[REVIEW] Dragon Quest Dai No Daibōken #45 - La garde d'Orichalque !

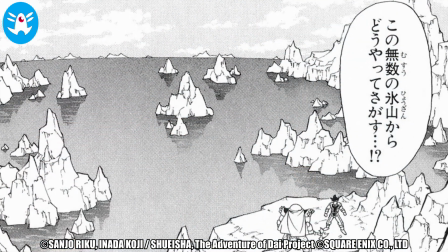Mais il aurait été peut-être plus efficace de nous présenter une vue plus aérienne comme dans le manga, afin de mieux prendre conscience de l'immensité de ce désert de glace et d'eau.
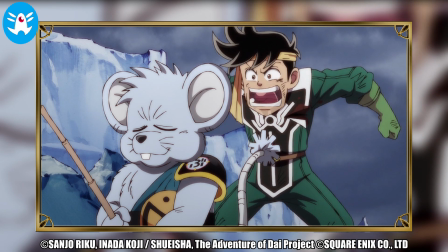Malgré la situation, Chou chantonne en pêchant tranquillement, ce qui énerve immédiatement Pop. Mais qu'est-ce qui lui passe donc par la tête?
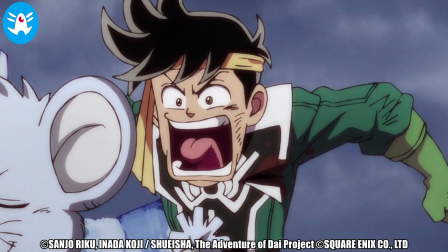Le visage de Pop semble déformé lorsqu'il hurle sur notre rongeur préféré.
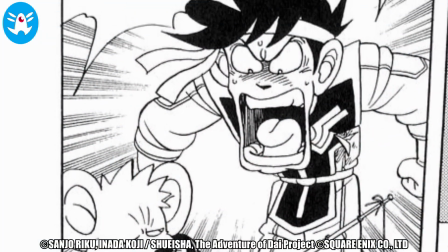Mais cela est tout à fait conforme à la planche de base qui utilisait cet effet pour mieux marquer l'énervement du magicien.
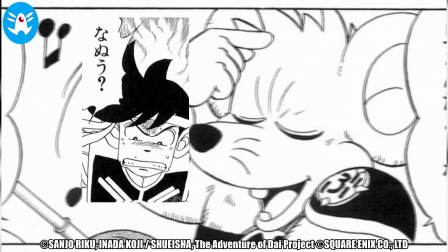Dans le manga, Pop avait l'air de très mal prendre la réponse de Chu, qui lui disait que son cerveau n'était pas comme le sien, mais ça n'a pas été retenu dans cette scène.
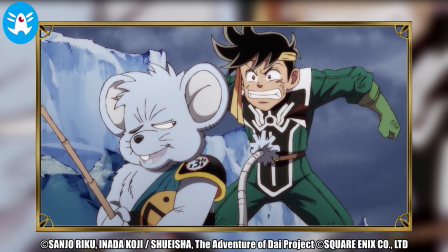Notre rat karatéka a l'air d'avoir pris la grosse tête en ayant apprivoisé la petite méduse, et il se met même à se comparer au roi des carnassiers.
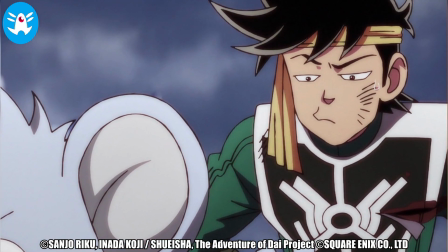Pop est totalement sceptique, voire pantois, avec une tête bien marrante qui adapte sa réaction originale du manga. Mais attention,
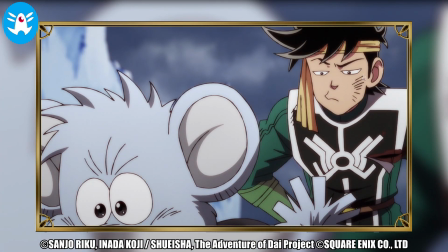on aurait pourtant tort de trop se moquer de Chiu, puisque la méduse a réussi à retrouver la tiare de Dai.
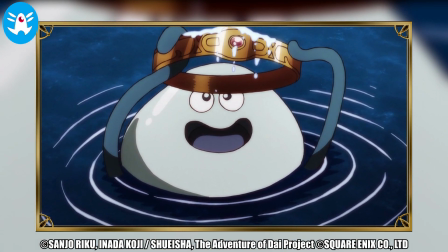Mais il ne reste malheureusement aucune trace du jeune garçon. La créature attend un poisson en récompense, mais Chiu ne l'a pas encore pêché.
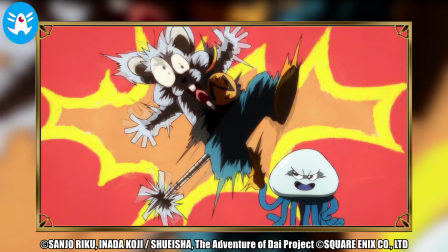Il se fait alors sévèrement électrocuter par la créature. Cette scène reprend parfaitement le matériel de base, aussi bien la tête de la méduse lorsqu'elle comprend qu'elle ne pourra pas manger,
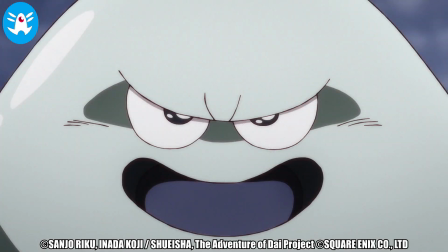ainsi que la reprise de la planche durant laquelle elle inflige une copieuse correction aux rongeurs.
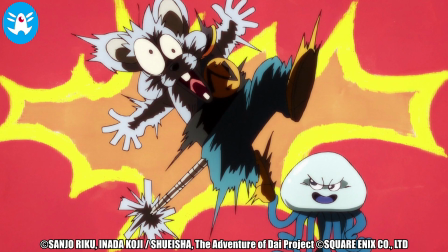Un arrière-plan avec des couleurs très vives donne un côté très années 90 à ces quelques secondes.
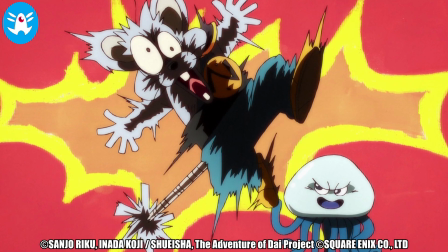Ce type de direction donne une vraie identité à l'œuvre, en particulier lors des passages humoristiques.
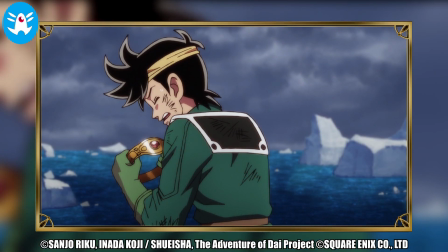On se marre, mais bon. Pendant ce temps-là, Dai est toujours introuvable, et Pop se jure de retrouver son ami.
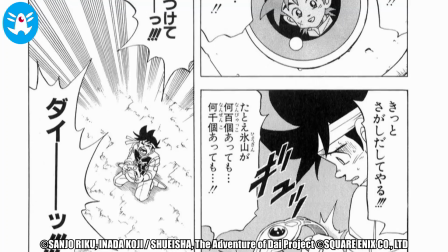Dans la planche de base, on pouvait voir le visage du petit héros dans le reflet de sa tiare, comme si son existence pouvait se transformer en souvenir.
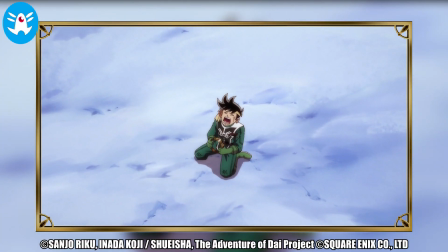Pop hurle le nom de son frère d'armes, mais ça n'est pas utile puisque celui-ci l'entend au loin.
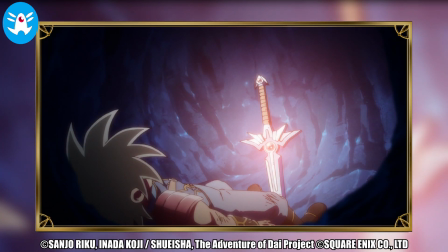Bien qu'il soit pris au piège et à bout de force, le jeune garçon trouve l'énergie d'utiliser son insigne afin de révéler sa position.
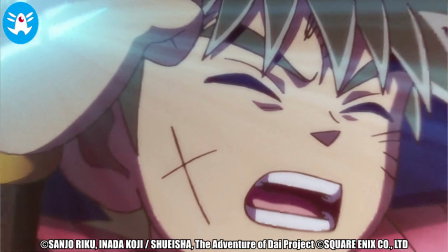Et c'est une scène qui va peut-être décevoir plus d'un amateur du manga, étant donné que la rage de vivre palpable des planches ne transparaissait pas tellement ici.
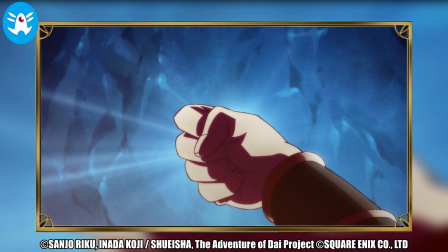La seiyuu réalise pourtant un très bon travail, mais graphiquement, l'adaptation laisse à désirer.
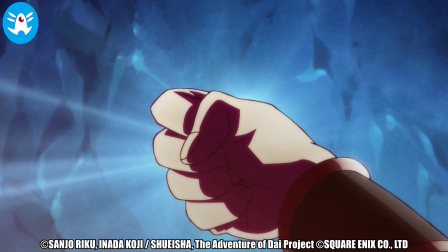Ainsi, Dai semble avoir la main immobile dans cette adaptation, tandis que dans le manga, un soin tout particulier avait été apporté dans les traits pour créer du dynamisme à la scène.
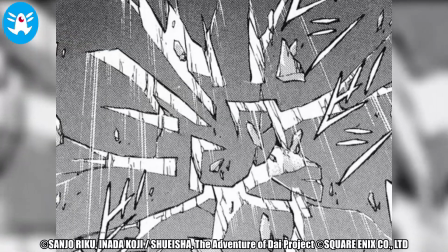De plus, la glace était transpercée par l'insigne du dragon, tandis qu'ici un simple rayon est utilisé.
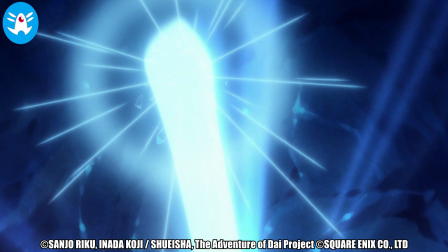En résultat, il en ressort une scène plus fade qu'à la base.
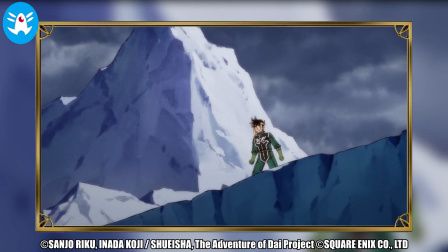Bref, toujours est-il que Pop aperçoit la colonne de lumière, et s'empresse de s'envoler vers celle-ci, compagnie de Crocodine qui est portée par son fidèle Garuda.
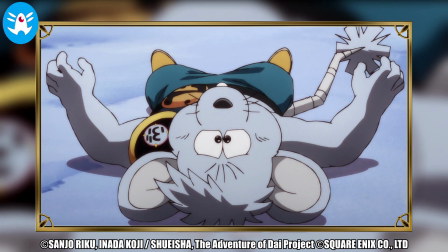Le pauvre Chiu reste encore sur la touche, et se lamente sur son inutilité. Dans le manga, il est encore tout tremblantant avec une petite larme.
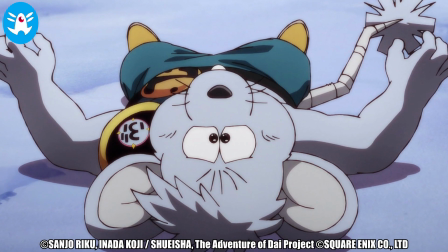Pauvre Chiu, allez courage, tu auras toi aussi ton moment de gloire plus tard.
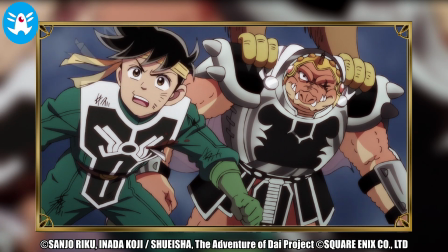Malheureusement pour notre duo, ils ne sont pas les seuls à avoir vu la colonne, et l'escouade de Zaboera était dépêchée pour capturer Dai.
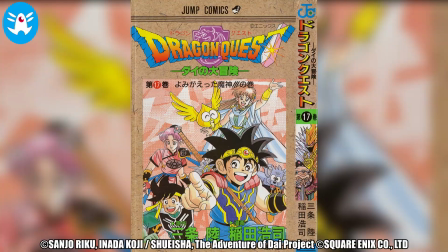C'est sur cet assaut que se terminait le volume 17 du manga, dans lequel les créatures semblaient bien moins nombreuses d'ailleurs.
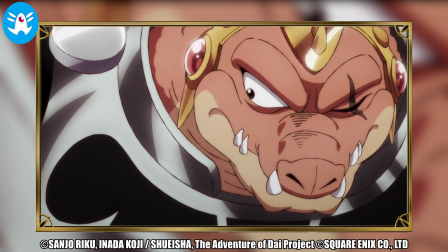En bon gros bourrin de l'équipe, Crocodine va s'occuper des monstres qui essayent de barrer le chemin de Pop.
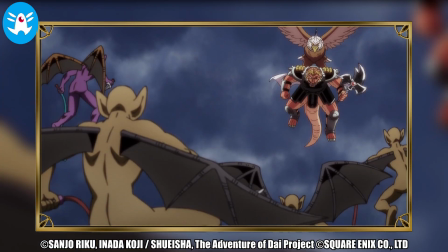Et le moins qu'on puisse dire, c'est que l'animation et la mise en scène ne mettent pas vraiment à l'honneur le passage du manga.
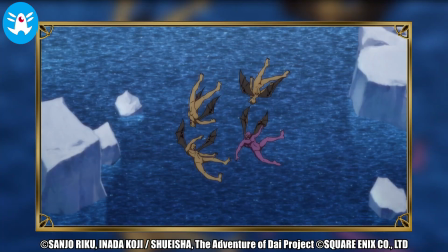Le résultat est assez mou et ne donne pas la sensation de vivre un combat dynamique,
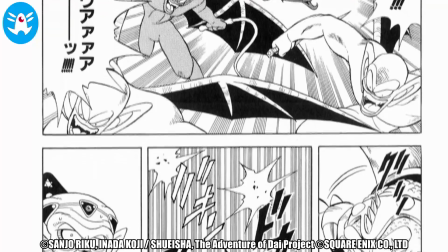là où les planches d'origine créent un effet de dynamisme important, notamment lorsque les monstres foncent sur Crocodine.
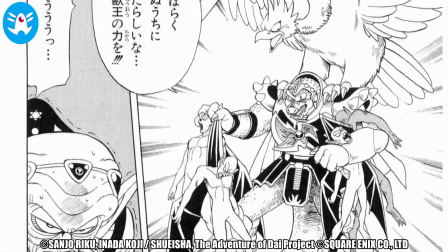On pourrait être surpris de ne pas voir notre cher Croco leur mettre la misère, mais cela est tout à fait fidèle au manga dans lequel le combat était résumé en une casse ponctuée de coups.
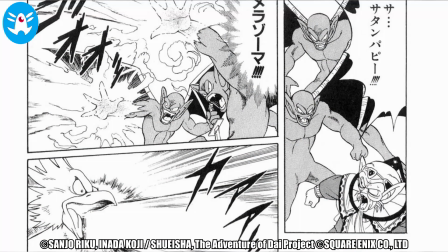Quant aux écorcheurs volants restants, leur mère Azoma est tout aussi faiblard. Dans le manga, ils prononçaient d'ailleurs le nom de l'invocation, ce qui n'est pas le cas dans cette adaptation.
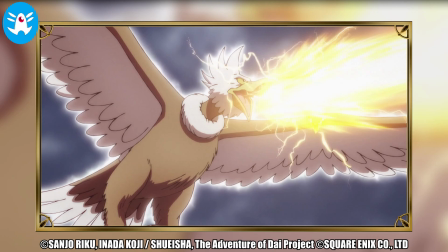Néanmoins, cette fois-ci, Garuda a été respecté. Et oui, on le voit fièrement effectuer son Begirama, et ça, ça fait plaisir.
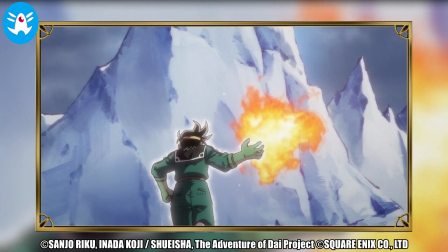Dans le même temps, Pop tente de faire fondre la glace dans laquelle Dai est retenu prisonnier.
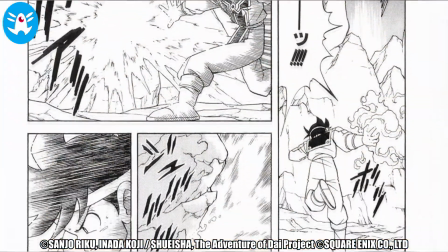Et de ce côté, le passage est assez fidèle, notamment le visage de Pop se concentrant sur son sort.
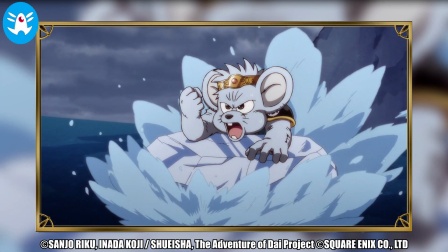Quant à Chiu, il fait ce qu'il peut pour rejoindre ses camarades en nageant sur un bloc de glace. On pourra dire ce qu'on veut, il n'économise vraiment pas ses forces pour être utile.
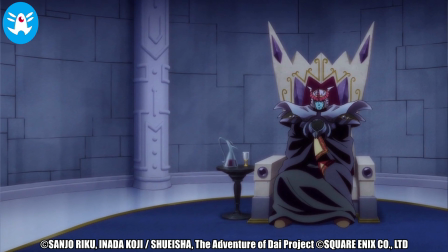On passe alors du côté du QG de l'armée du mal en compagnie d'Adlar, accompagné d'une bonne bouteille de vin.
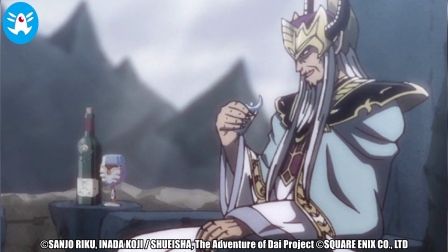Se délecte-t-il du même cru spécial armée du mal que Vern buvait lors de l'épisode précédent?